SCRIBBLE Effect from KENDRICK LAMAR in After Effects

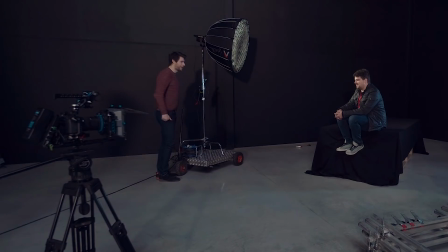Good!
Jordy here for Cinecam.net and welcome to Copycat Friday. This is a series where we break down an effect or technique from a popular music video or film.
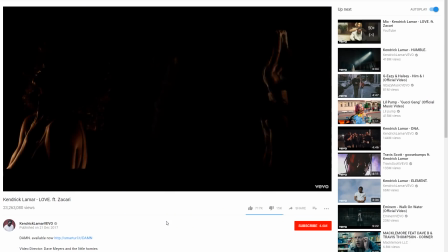In today's episode we'll be recreating the scribble effects from Kendrick Lamar's latest clip, Love, featuring Zachary.
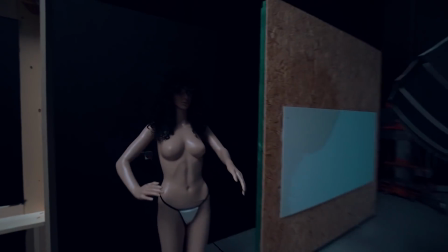Oh, got a little bit distracted there.
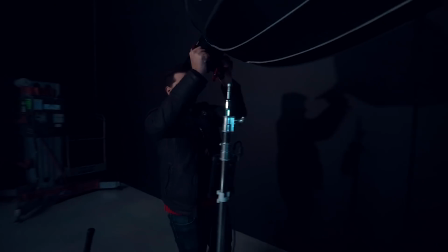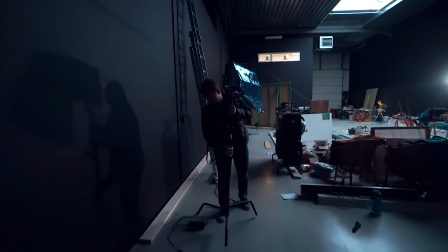The nice tune that you guys are hearing right now comes from Premium Beat.
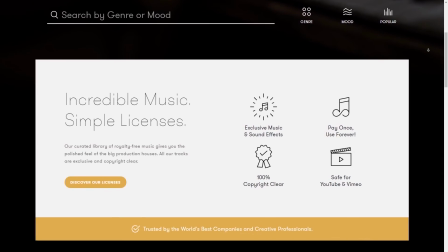They've recently launched a brand new website and a mobile app, so you can start discovering music on the fly. They're also sponsoring today's episode, so thank you Premium Beat for that. The new app allows you to kind of discover new music like a Tinder-like feature.
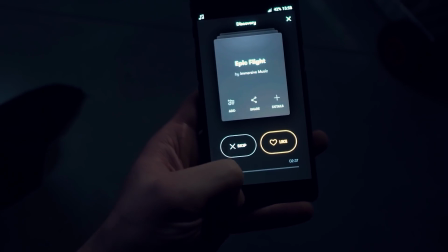They kind of throw random songs at you and you can say like or dislike on that song and that will kind of save them in your account in a certain liked playlist,
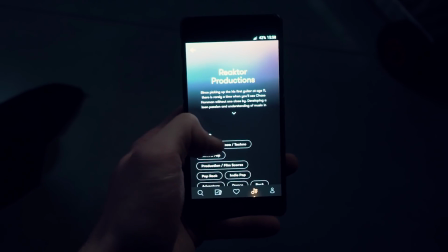which you can also find on the website, and that way you can start creating playlists or purchase the songs that you want. Definitely make sure to check it out by following the first link in the description below. Almost a year ago, we also made a scribble effect inside Premiere Pro on a music video from Bruno Mars. So, we were very excited to see Kennerick coming out with a scribble effect too. It looks completely different, it works completely different, and we decided to create it inside After Effects.
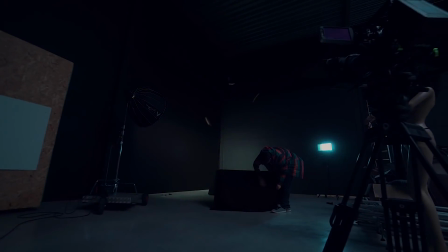But the first thing we did was the setup. The walls in our studio are painted black, so that would already work out perfect for the background.
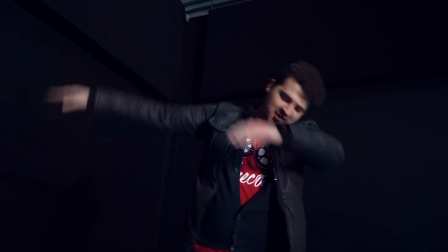Yannick is going to sit on a bench on which we threw a black fabric over. It's important that everything in your shot is dark.
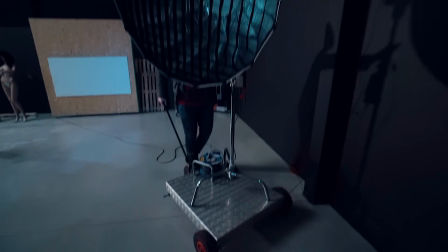Then for the lighting we placed the Aperture 120D on a dolly, and that way we can move the light just as you can see in the video clip.
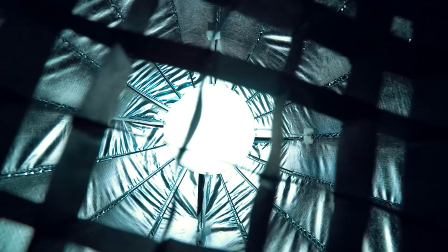To make the lighting a little bit more softer, we used a dome with a single diffuser in the back.
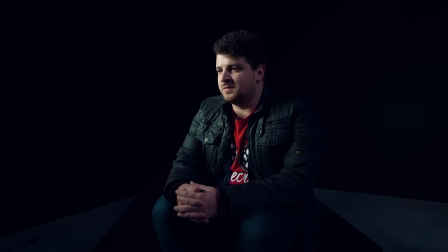The reflection inside the dome increased the size of the light source and the grid is helping us to aim the light better without having it spill on the surrounding.
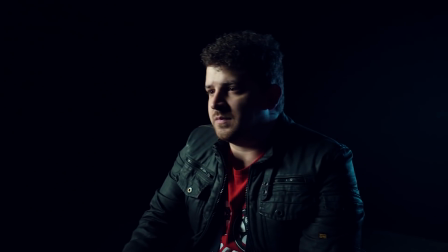Then for the backlight we placed a LightStorm LED panel, also from Aperture.
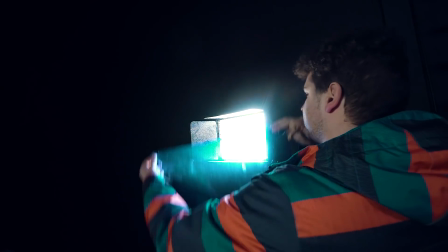And to make a little contrast between the front and the backlighting, I threw a blue filter or CTB over it.
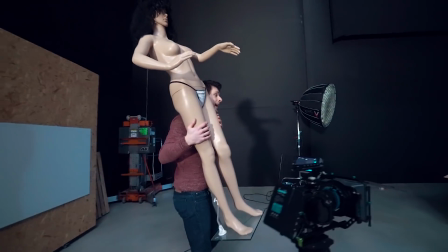Whenever we are doing a lighting setup and we wanna test out how that lighting looks, we use Justine, our stand-in right here. And this is by the way also Yannick's girlfriend. That's not true. Yes, it is. To make it yourself easy, have your subject sit still. And now it's time to bring our shot into After Effects. We'll be going quickly over it, but if you are new to After Effects, definitely make sure to check out our in-depth beginners tutorial, to which you can find a link to in the description below.
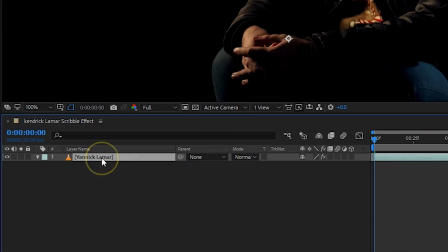The scribble effects are shapes, so that means we'll not be working on the clip itself. So, make sure it's deselected.
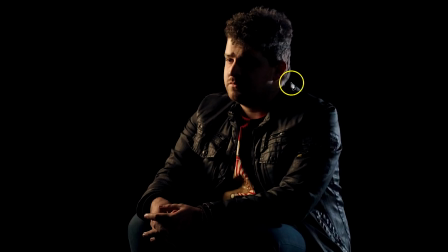Then take the pen tool and draw a simple shape over the edge of your subject.
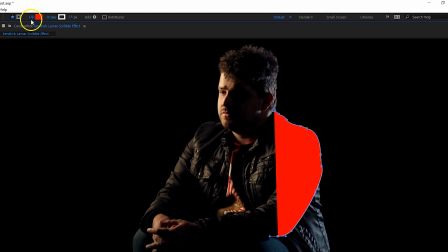By default it will fill the shape with a red color, so you wanna go into the properties of the shape layer that has just been created and delete that fill. This leaves you with a simple white line, which you can also change its white from if you like.
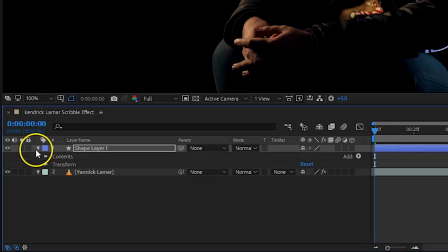However, I do suggest to keep it thin. And then we'll animate this line. For that we'll need to add the trim pad option to the shape layer. And you can do so by clicking on the add menu and choosing that Trim Paths option. This gives you a start and end value.
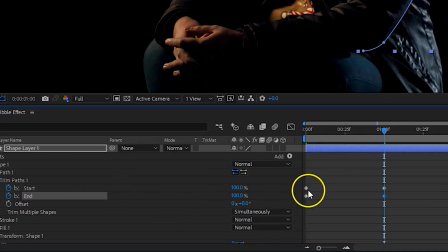Animate both values from 0 to 100, but make sure that the end value starts earlier and stops earlier.
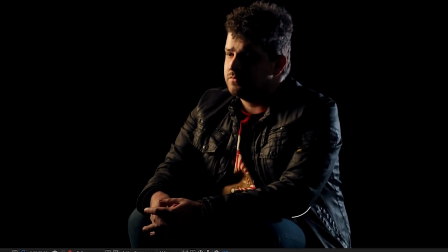This is important to see a line coming in and out.
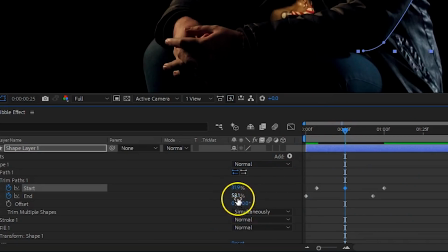If you wanna make it more dynamic, you could place some extra keyframes in between with some offset values, so that the length of the line changes over time.
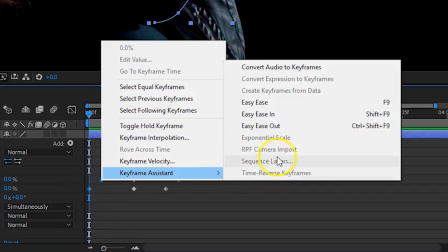Finally, create smooth animations by setting your first keyframes to Easy Ease Out, and your last keyframes to Easy Ease In. The ones in between can be set to Easy-Ease. Just make sure you never forget to ease the Easy-Ease out, when easing the Easy-Ease in.
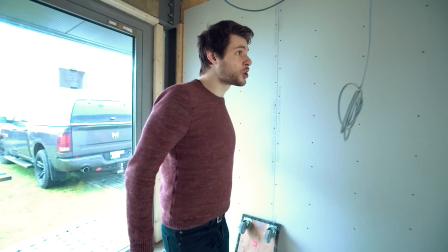A little update about the comments wall, guys. As you can see, we're making great progress, we're almost ready to start printing that wall print.